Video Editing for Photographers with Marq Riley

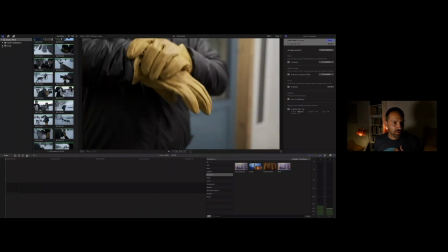(16:24)
And so I've made a list of keywords within the event, gloves
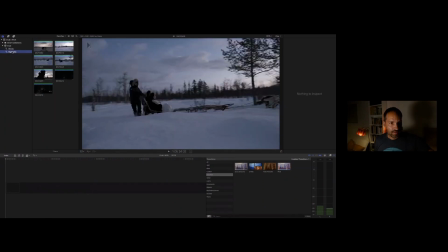(16:32)
and highlights. Now, these are just a few that I've made. So I'm going to go straight back into all my favorites. And we're going to start putting clips on the timeline.
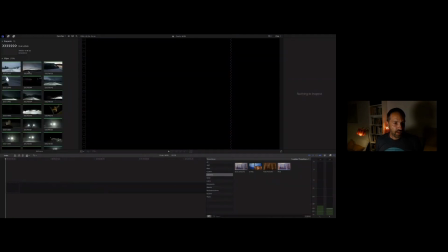(16:48)
So let's quickly go through everything. Now, the first thing that I'm looking for is an establishing shot.
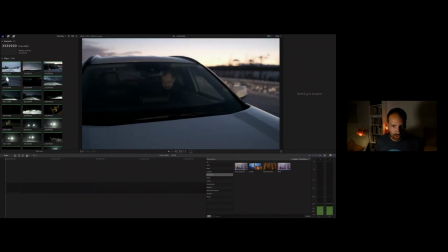(16:56)
And I like the fact that this was a journey going up to Kiruna in the north of Sweden.
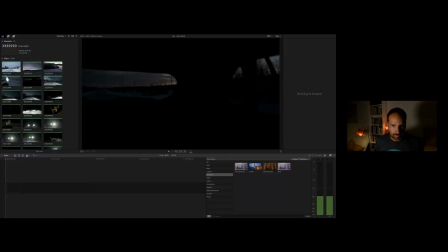(17:03)
So we have some, basically some establishing shots. And I like this because it's quite moody. Passing trucks. So I'm going to use one of these clips.
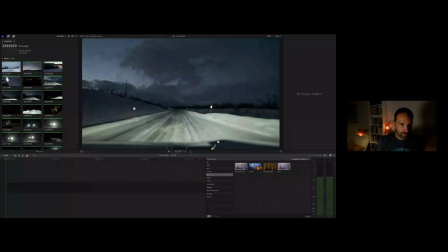(17:17)
Let's see. Let's take that one. There's an endpoint there. I can, within my favorites, make an endpoint. And take that. And then I can press E on the keyboard.
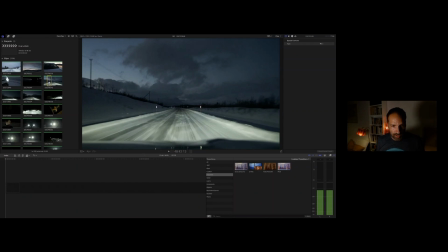(17:35)
Learn the keyboard shortcuts, because they're going to really speed up your workflow. Or, as you can see here, you've got these
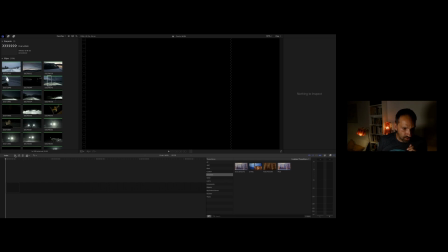(17:46)
parts that say you can drop them onto the timeline. E stands for drop them to the end of the selection. So
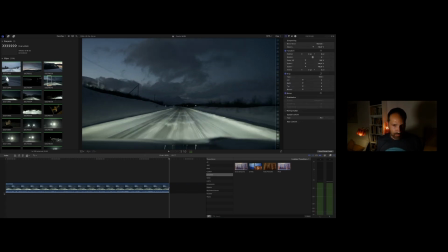(18:01)
basically every clip will go onto the next, after the next clip. So we have one clip here already, which is a good establishing shot, I think. Now I'm going to do one more thing before that, is that I'm going to go to the beginning of the timeline. And I'm going to add a little gap.
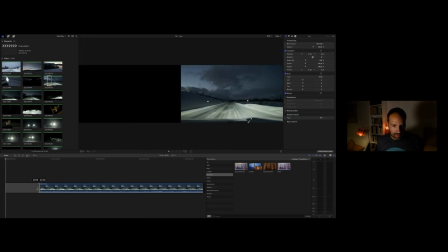(18:19)
And this gap I was used to kind of ease in to the video.
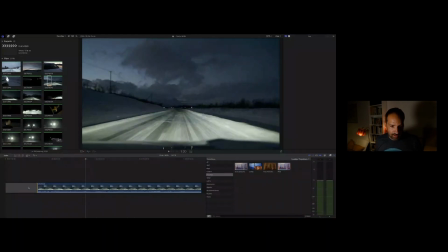(18:27)
Now you can either start it just like that, but it's a little bit sudden. So what I'm going to do is add a transition here. And if you look over on this side, this is where we have a list of transitions.
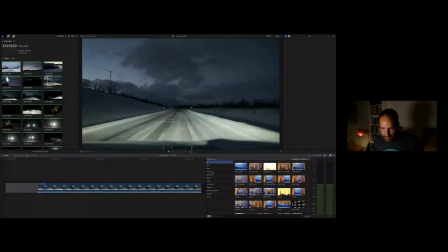(18:41)
And the transitions come in all forms and sizes, but don't get too crazy, because
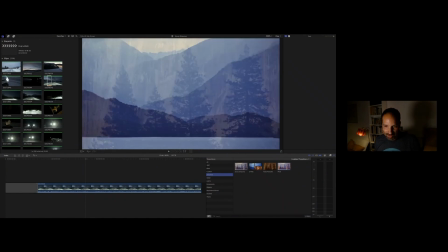(18:48)
you know this is where things go to from nice to too much. So the ones I usually use are cross dissolve. So you can take the cross dissolve either by double clicking it, having this selected, this cut here,
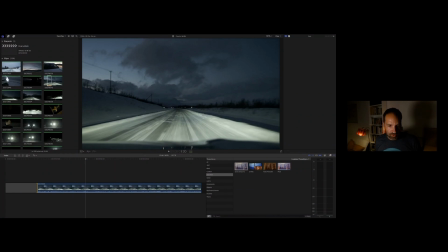(19:04)
or drag and drop on there.
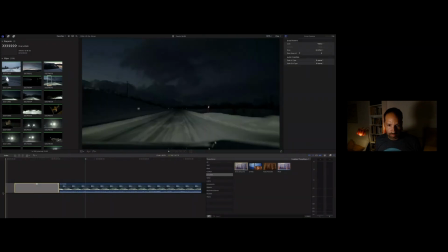(19:08)
So now we have a cross dissolve, meaning you go from black and you fade in to the clip.
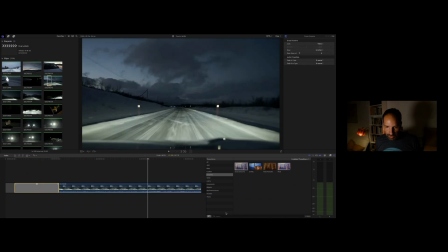(19:17)
Very good. Now, how are we doing? Is everybody clear so far? Are we good? Okay, great.
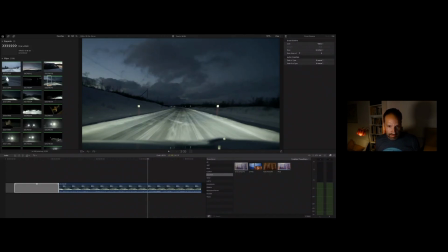(19:29)
Now, let's go on with the editing. And I'm back in Final Cut Pro here. The next step will be
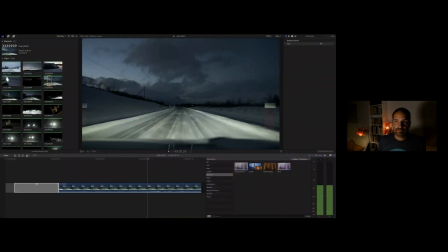(19:47)
to add another clip here. And we've got our road.
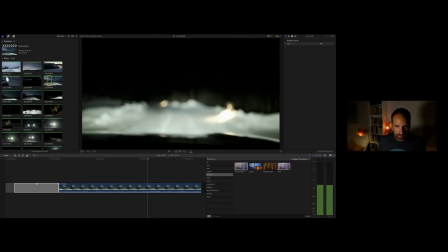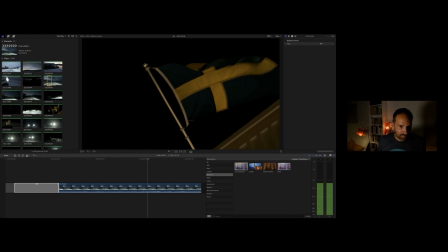(20:02)
and we're in Sweden. So why not?
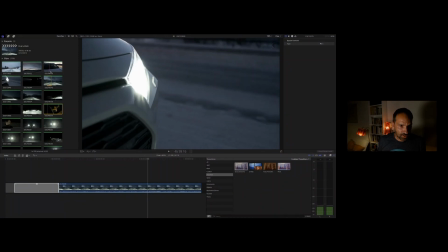(20:08)
This is a car standing still, so I don't want to use that because it doesn't follow on that.
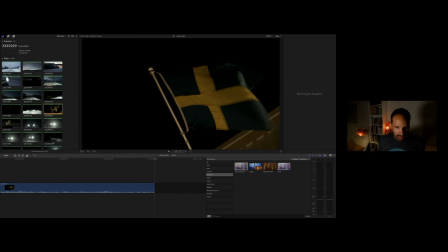(20:12)
So I'm going to add this one here just as a simple reminder of, yes, we're in Sweden. It sets the place where you are.